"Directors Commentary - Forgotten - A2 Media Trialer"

This is my director's commentary for my A2 Media Studies trailer, Forgotten.
I'm going to show you the first 30 seconds of the video and then analyse it in a bit more detail.
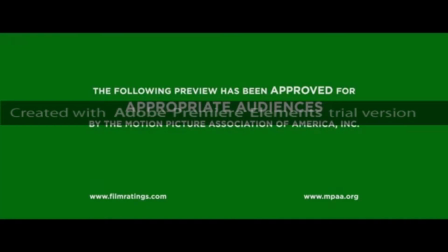9s Every breath you take,
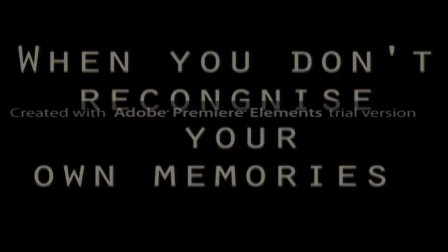15s every move you make, every bond you break,
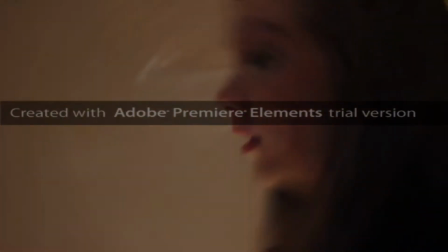25s every step you take, I'll be watching you.
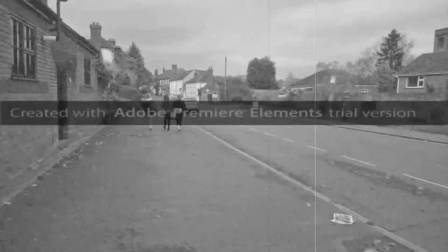35s Every single day.
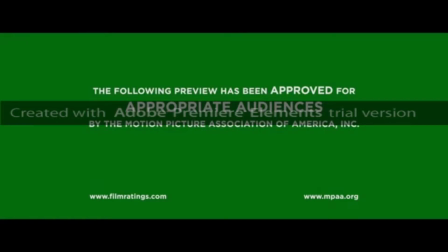40s
So, first 30 seconds over, and this is the first screen you see as my trailer begins to play, which is the green trailer card, and I decided to add it in as this is a convention of every trailer, which I decided to follow, as it made it look more professional. We then go on to the Universal logo, which, although isn't mine, I decided to add it as I looked into distributors, and this was the most likely to add to distribute my trailer,
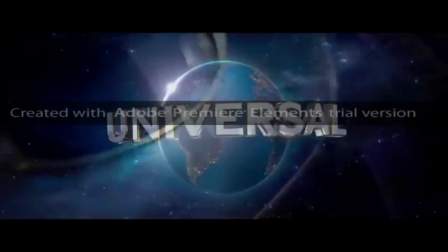64s
and I decided also it made my trailer look a lot more professional and give it more credibility.
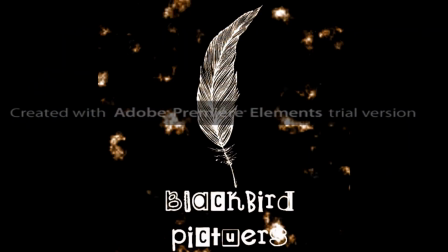71s
We then go on to my logo, which I made the image in InDesign and then layered an animation over the top in After Effects,
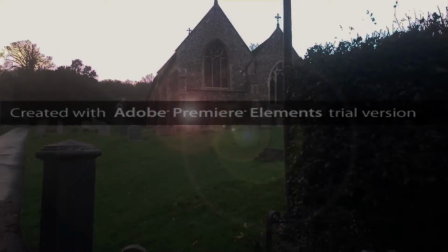77s
which I think adds to the tension and follows the conventions of a thriller.
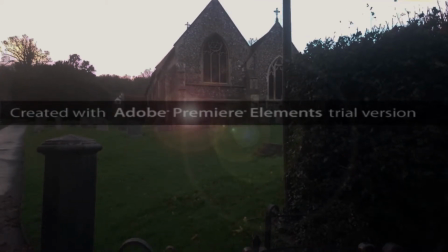81s
Then we have some church scenes, which, although aren't a convention of thrillers, they are a convention of horror,
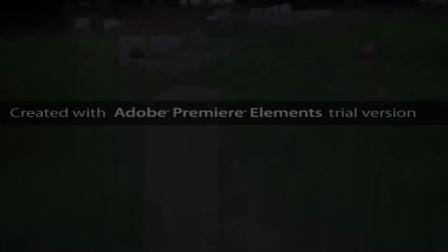87s
and I decided that I'd use these as I think that they make the trailer look a lot more creepy.
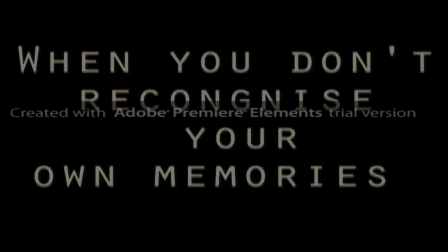92s
Then there's this typewriter font, which I used as I decided it looked clean and clinical, as it's sometimes used in sort of doctor's notes in hospitals and stuff like that. So then I decided to use it as it was sort of a juxtaposition to everything else, as it was clean and clear cut and you could read it properly.
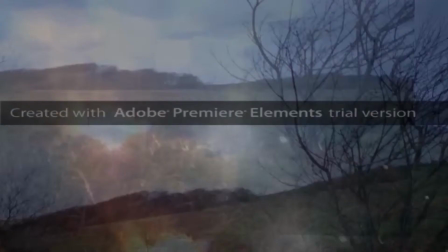112s
The blurry effects that are used as transitions, I decided to use as I thought that it made her memories look as if they were all blurring together into one and she couldn't distinguish between
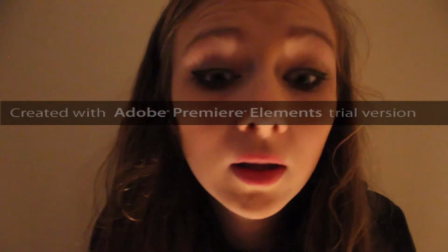121s
them. Then there's a close-up of the main character's face, and I decided to use really dark makeup but warm colours otherwise,
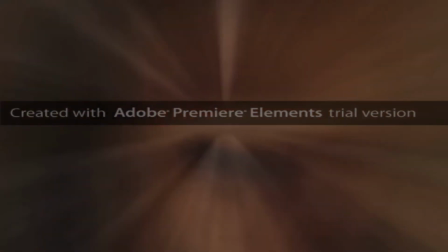128s
as it's sort of a juxtaposition between the fact that she thinks she's safe but she's suddenly realising that she's not.
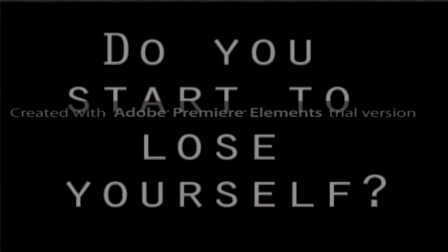135s
The rhetorical question really makes the audience start to question themselves and think what they would do, and it really includes them into the trailer, which I decided was a good idea.
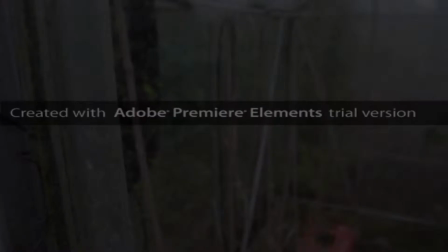143s
I didn't see any other trailers doing this when I researched them, but I decided to do it myself.
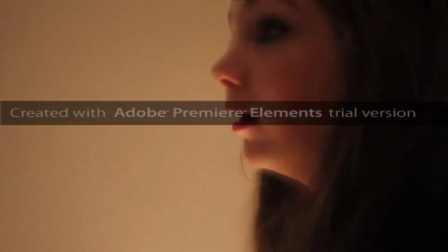150s
The cold colours are used quite a lot in this, as I felt like it made her look quite isolated and alone.
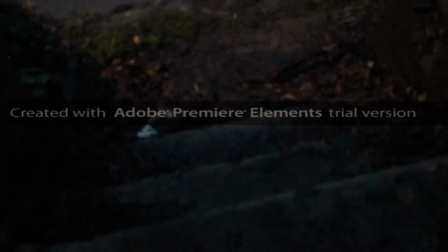157s
And the different angles on her face were then used to be really disconcerting for the viewer,
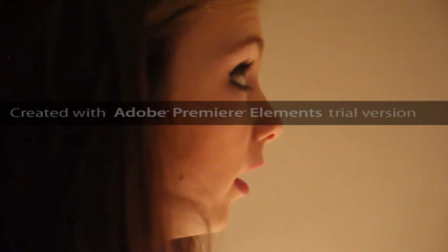165s
as it made, and as the same with the close-ups, that was the same reason I did that.
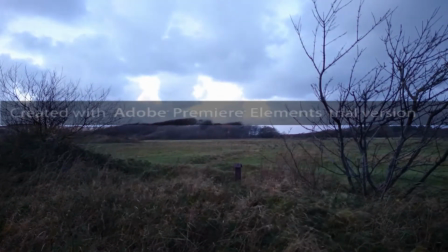174s
These images show quite a lot of isolation and desperation, as they are really lonely, and it makes her look like she's got no one to turn to and nowhere to go.
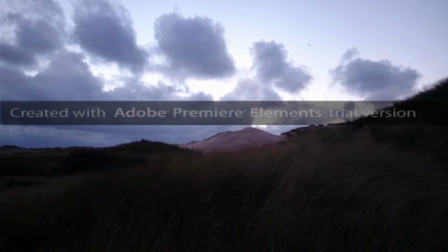183s
She's completely out of her comfort zone, which again makes for a creepier trailer.
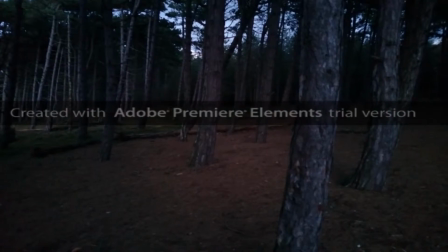193s
Creepy Woods is more again of a convention of a horror, but I decided again to add it in as I thought that this would make the tension better.
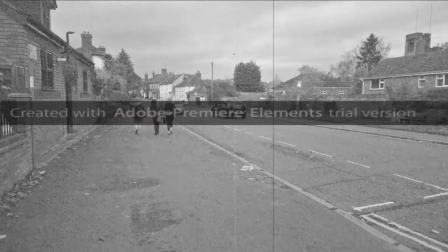203s
We then have a long shot of people walking down a street with an old film and black and white effect on it,
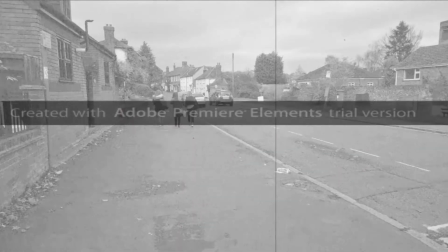207s
which I thought emphasised the fact that she was having flashbacks and it wasn't actually happening in real time,
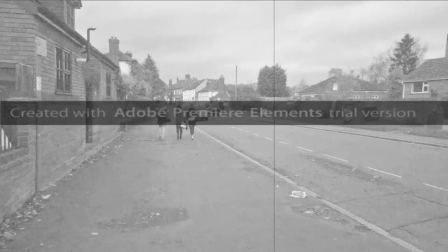212s
and that these were all her memories.
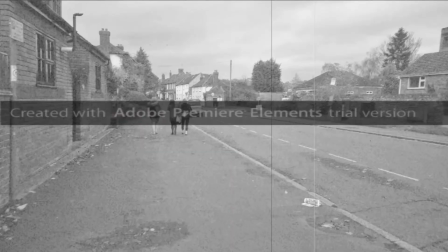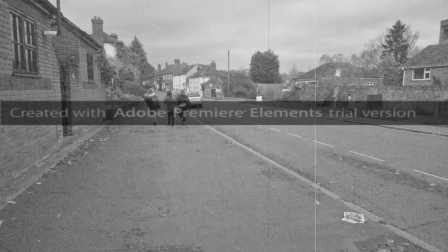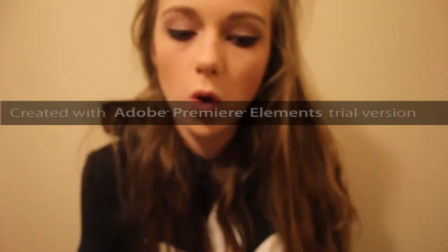225s
We then have a slightly wider shot of the main character, as we can now tell slightly more about her features and what she actually looks like,
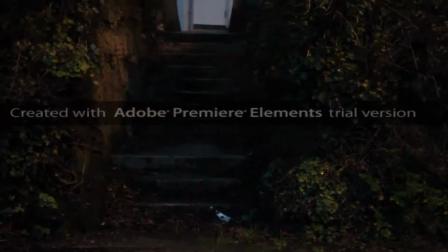232s
which gives the audience a better idea into who she is. Okay, now for the next 30 seconds of my trailer.
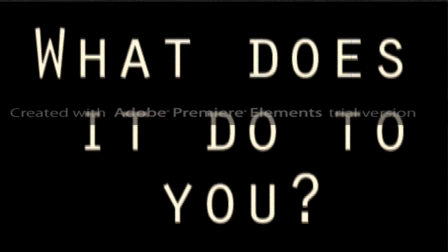241s Every word you say,